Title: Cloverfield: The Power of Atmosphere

think the power of atmosphere in cinema isn't talked about very often.
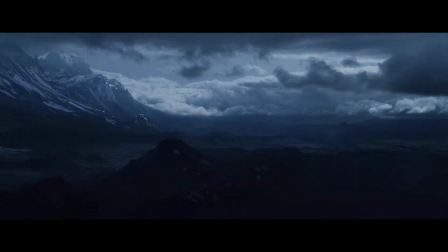Yet, for genre films, particularly those that fall into the science fiction, horror,
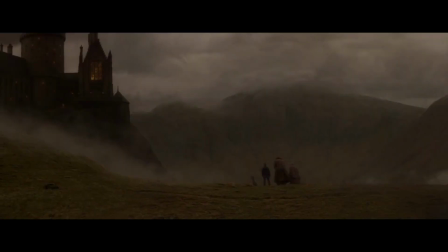or fantasy categories, it's what can give the whole experience its defining edge.
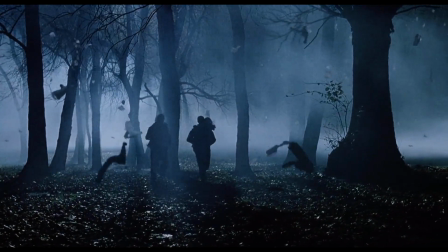Most of my favourite movies are built on fictional worlds, and for films like Lord of the Rings, Harry Potter, and Star Wars,
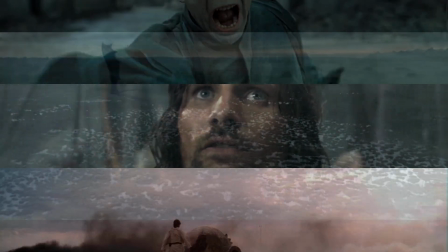much of the selling point of the film hinges on the believability and consistency of this said atmosphere.
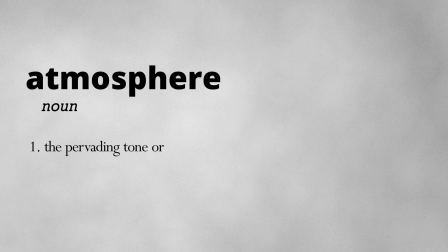Atmosphere is, by definition, the pervading tone or mood of a place, situation, or creative work.
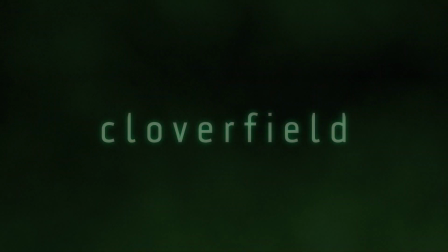And this brings me to the original Cloverfield movie by Matt Reeves,
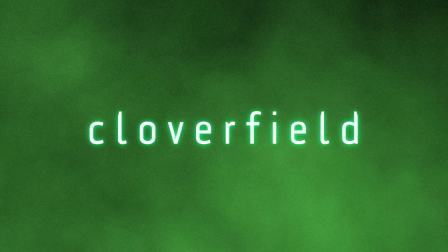which I think needs this particular discussion around the way it builds an engrossing and realistic atmosphere,
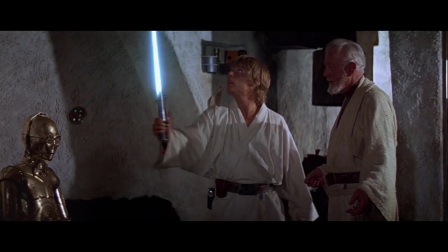which is perhaps the most important reason behind its appeal. I'm not trying to argue that Cloverfield is a better or worse film than any of the others I've shown here,
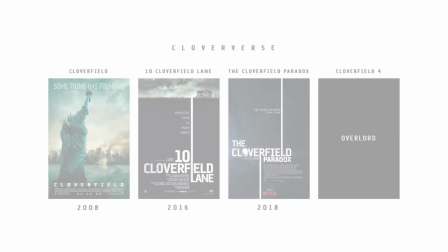but I think there's something to be said about the success of a film with a cult following large enough to build its own cinematic universe.
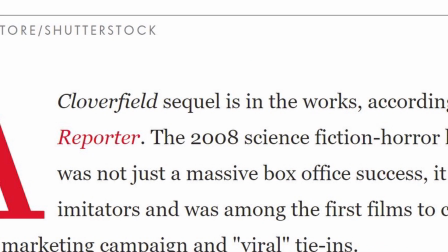And with a confirmed sequel on the horizon, I think now is the perfect time to talk about what makes the atmosphere of Cloverfield so intriguing.
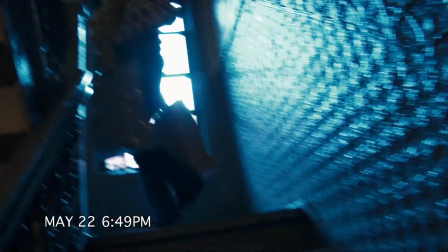What strikes me in particular about the tone or mood of this film is the way it feels grounded in the chaos of reality.
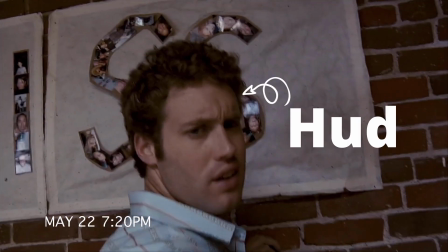Very early on, we're introduced to Hud, the guy tasked with documenting the going away party,
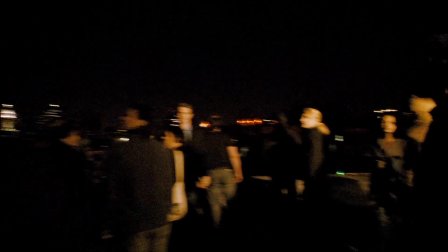which sets up the first 20 minutes of the film, and things obviously escalate from there.
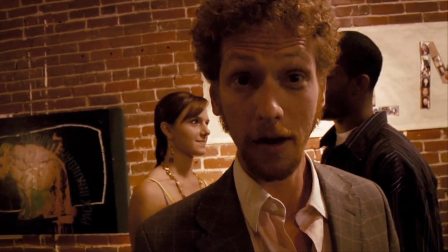Although HUD is used for comic relief, his main job here is acting as a first-person view between us and the terrifying events of the night.
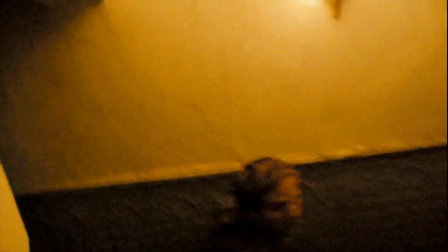In essence, we are HUD. The clip you're about to see, I think, is the most important in the entire film,
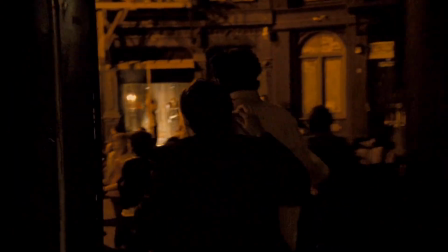signifying a key tonal shift for the story and characters.
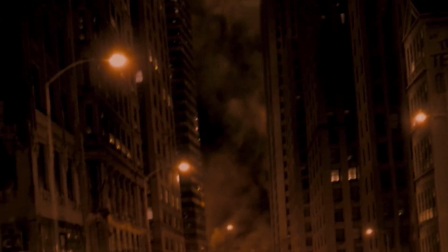Note the practicality of the lighting here. The street has a dark orange tone.
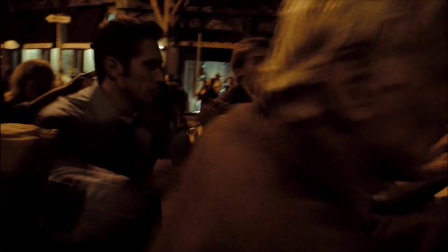To me, it signifies this hazardous dread, a feeling of panic and uncertainty,
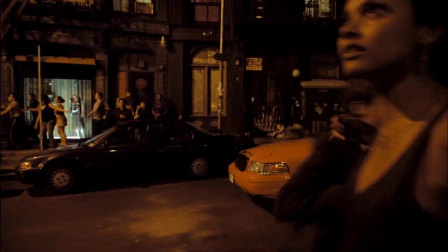but it's coming from a real, tangible light source, the street lamps.
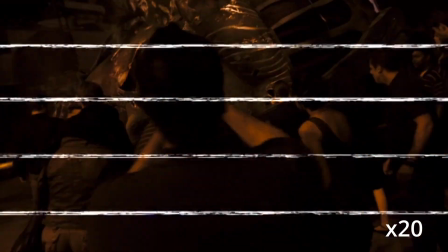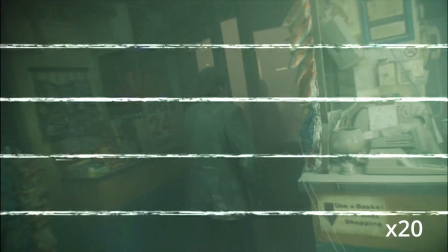And now, as the scene plays out, note the change in the quality of light,
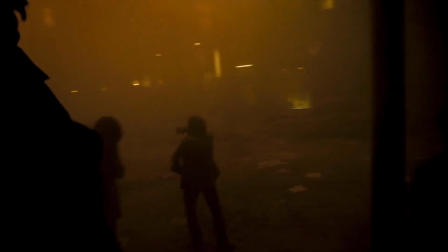the softening of the tone due to the smokescreen, steeped in an orange glow.
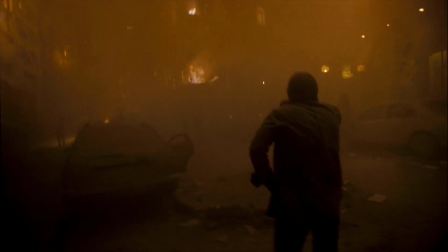But now this all feels more intense.
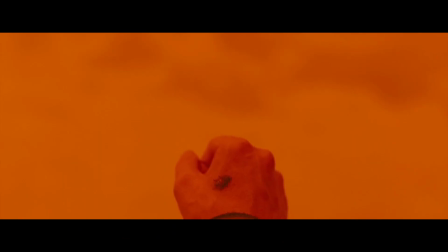The use of coloured light isn't something we're strangers to.
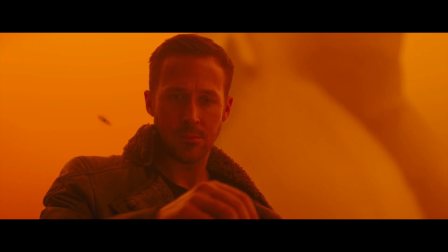In fact, it's very common in today's cinematic language, especially the orange and teal look.
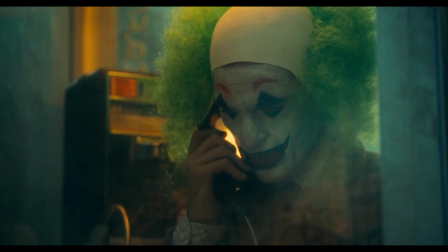But in most films, lighting like this usually serves as only a mood setter.
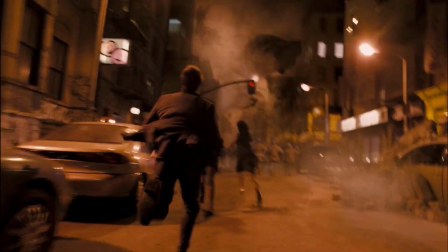However, the lighting of Cloverfield serves a dual purpose of setting the tone
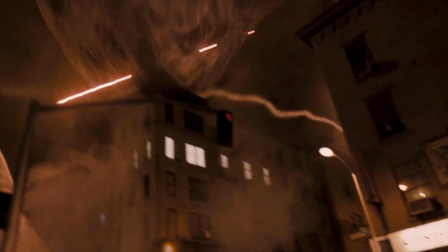and providing relatable context to the crumbling world around our characters.
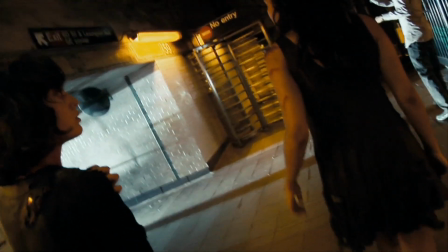Now, take a look at the different yet equally intense atmosphere in this scene, with harsher blue backlighting.
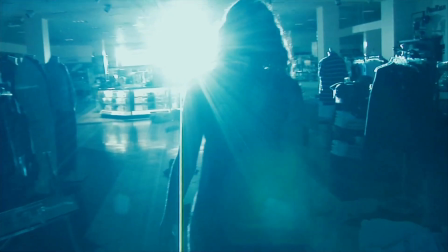The extreme shift in colour and light intensity signifies a major shift
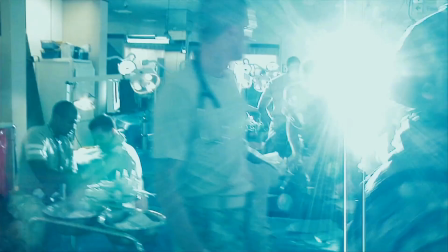in environment and further removes the familiar cinematic quality of soft,
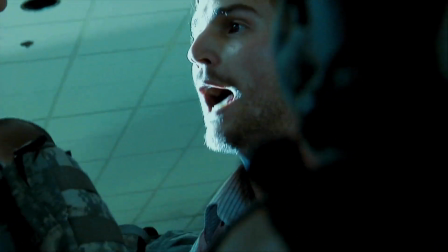seemingly intentional lighting. Here, things feel sporadic, unstable, as if at any moment things could suddenly change.
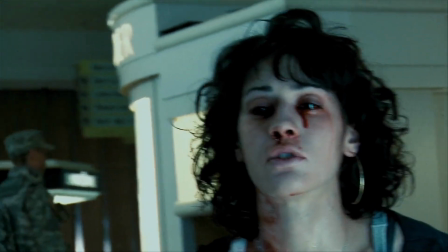And they do.
I don't feel so good. Bart!
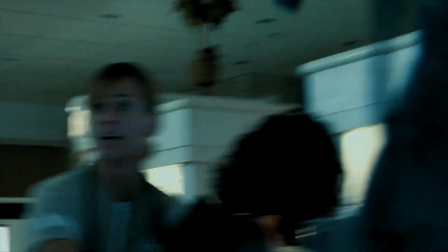Wait, Bart! Hold on a second, wait a second. Marlena, are you okay?
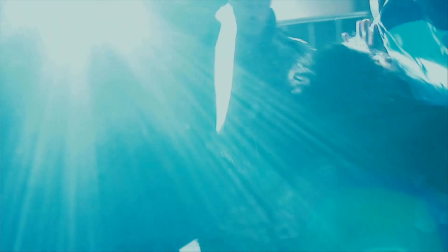Hey, what are you guys doing? Hold on a second. Wait a second, where are you taking us?
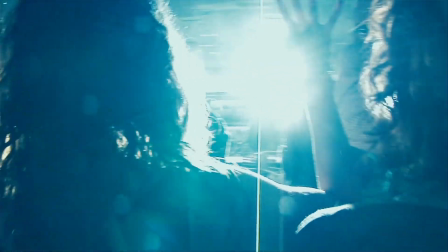It's really doing a lot to sell the home video camcorder feeling of the whole experience, and lends itself to a chaotic sense of reality.